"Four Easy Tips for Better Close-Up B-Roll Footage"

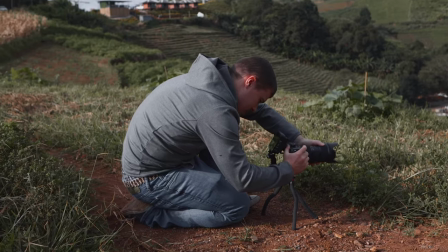(4:08)
It wasn't perfect, I was a bit uncomfortable here. Always make yourself comfortable when you get a shot.
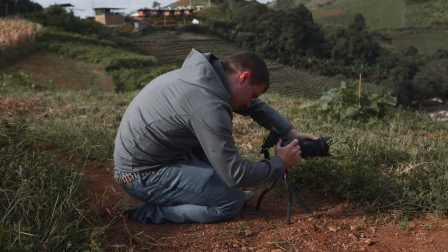(4:15)
Let's do that again.
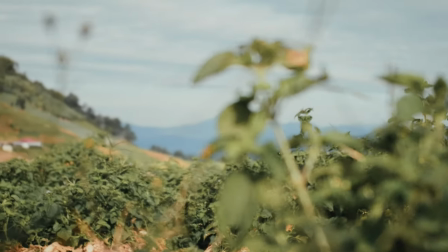The tripod is really not the best for that. I have to stabilize it a little bit in post, but I think you got the idea, right? So let's tighten it a little bit. And focus transitions is actually something that you cannot just do when you move your camera like I did right now, but you can also do it when you just get a steady shot. And this is also one thing, one tip that I want to give you here. You don't have to move your camera all the time when you do close-up shots, because in a lot of cases it's actually that the subject is moving.
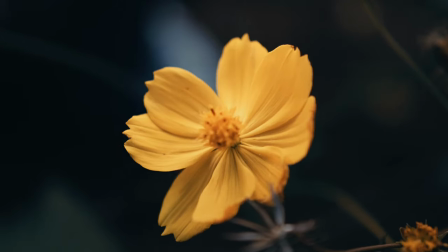(4:53)
For example, when I film a flower here and there's some wind and then the flower is shaking and that already creates some movement. Of course, there are a lot of other good examples, you can use people that are moving and so on, but just by not moving your camera, that also makes it a lot easier, especially if you don't have a tripod and you just want to hold your camera still. So also do that and especially when you do it like that, then it's also a lot easier with focus transitions.
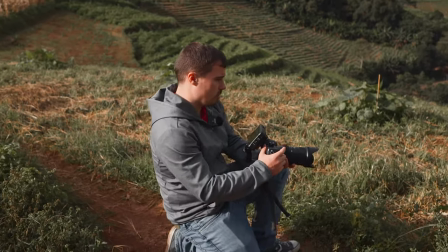(5:17)
We can actually do that again here. So now I just hold my camera still. Let's go to the flower here again.
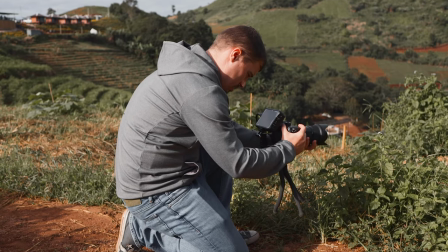(5:23)
go back at 70 millimeter. So yeah that looks great.
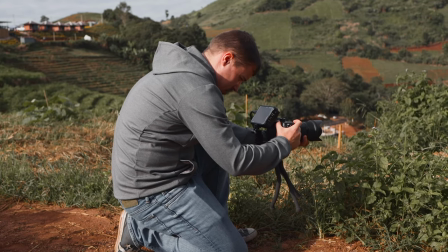(5:30)
And now I can do a steady focus transition. You first see the flower, it's slightly shaking.
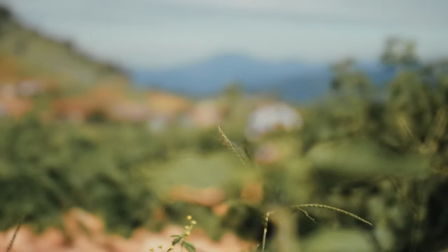(5:37)
Now I turn the wheel and there we have a very nice focus transition from the foreground object to the background object. So this actually is something that you can do all the time when you do close-up shots and it just looks very cool. And my next tip for close-up shots is that you should use the light in a proper way. Of course, that always counts for videography, but especially for close-up shots, you can get very creative with it. For example, here's a very good example right now. The sun is behind those leaves here.
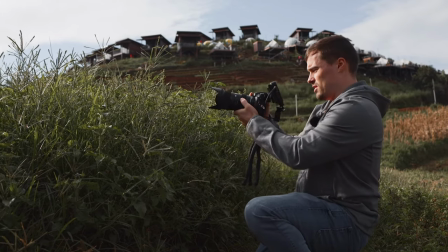(6:14)
So if I get a close-up shot of the leaves.
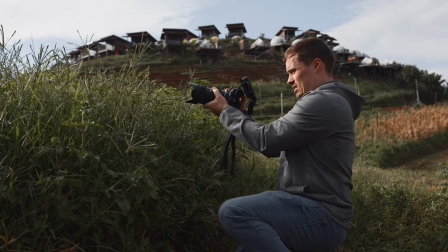(6:18)
Let's go 70 millimeter and the sun is behind it and it's actually a very nice look.
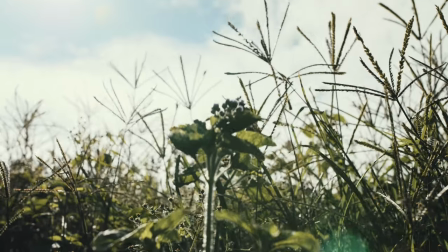(6:26)
That's nice because now you can see around those leaves here how the sun gets a bit reflected there. So that looks pretty nice. But of course you don't always have good light. So what we did before actually was to use artificial light. The light that I had was this year from aperture. It's the ALM9. It's not so good, I would say. It could be a little bit brighter. I mean, it's not too low, of course. It has a decent amount of brightness, but it could still be even a bit more for the stuff that we did there.
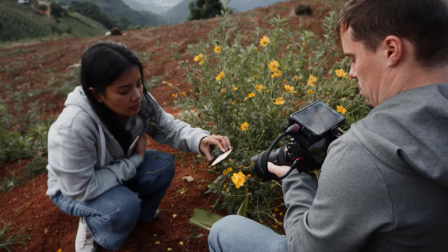(6:59)
What we simply did is we put the light in different angles around the flowers and that allowed us to get much better shots.
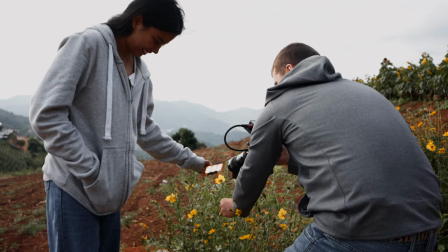(7:07)
Of course, you need a second person or tripod for that, otherwise it can be a bit complicated with two hands then it gets quite shaky. But when you have an artificial light with you and the lighting is not perfect, you can use artificial light easily for shots like that to make it look a bit sunny.
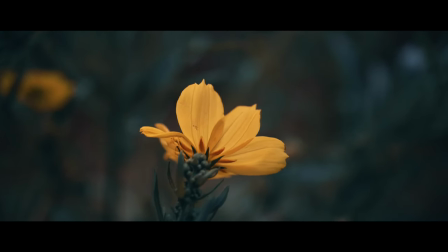(7:23)
For example, in the shot that I show you right now, you can see right now that there is the light pointed at the flower and it looks quite nice, right?
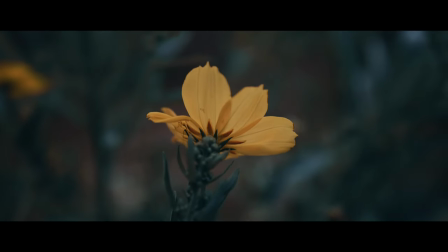(7:32)
It looks a bit more sunny and now when we take the light away, then it doesn't look that nice anymore, right? So yeah, have a small light with you. I recommend to get something that is as bright as possible. Probably a bit brighter than my light and you get even better results. But that can help a lot. Just a little more tip here. What you can also do, especially when you film flowers, you could drop a little bit of water on there. Because then it looks a bit more like morning when the dust came out. And because of that there's a little bit of water on the plants and then the light gets reflected there. So that looks pretty nice. Didn't do that here because we didn't have water around here right now, I actually forgot to bring a bottle which is not that smart.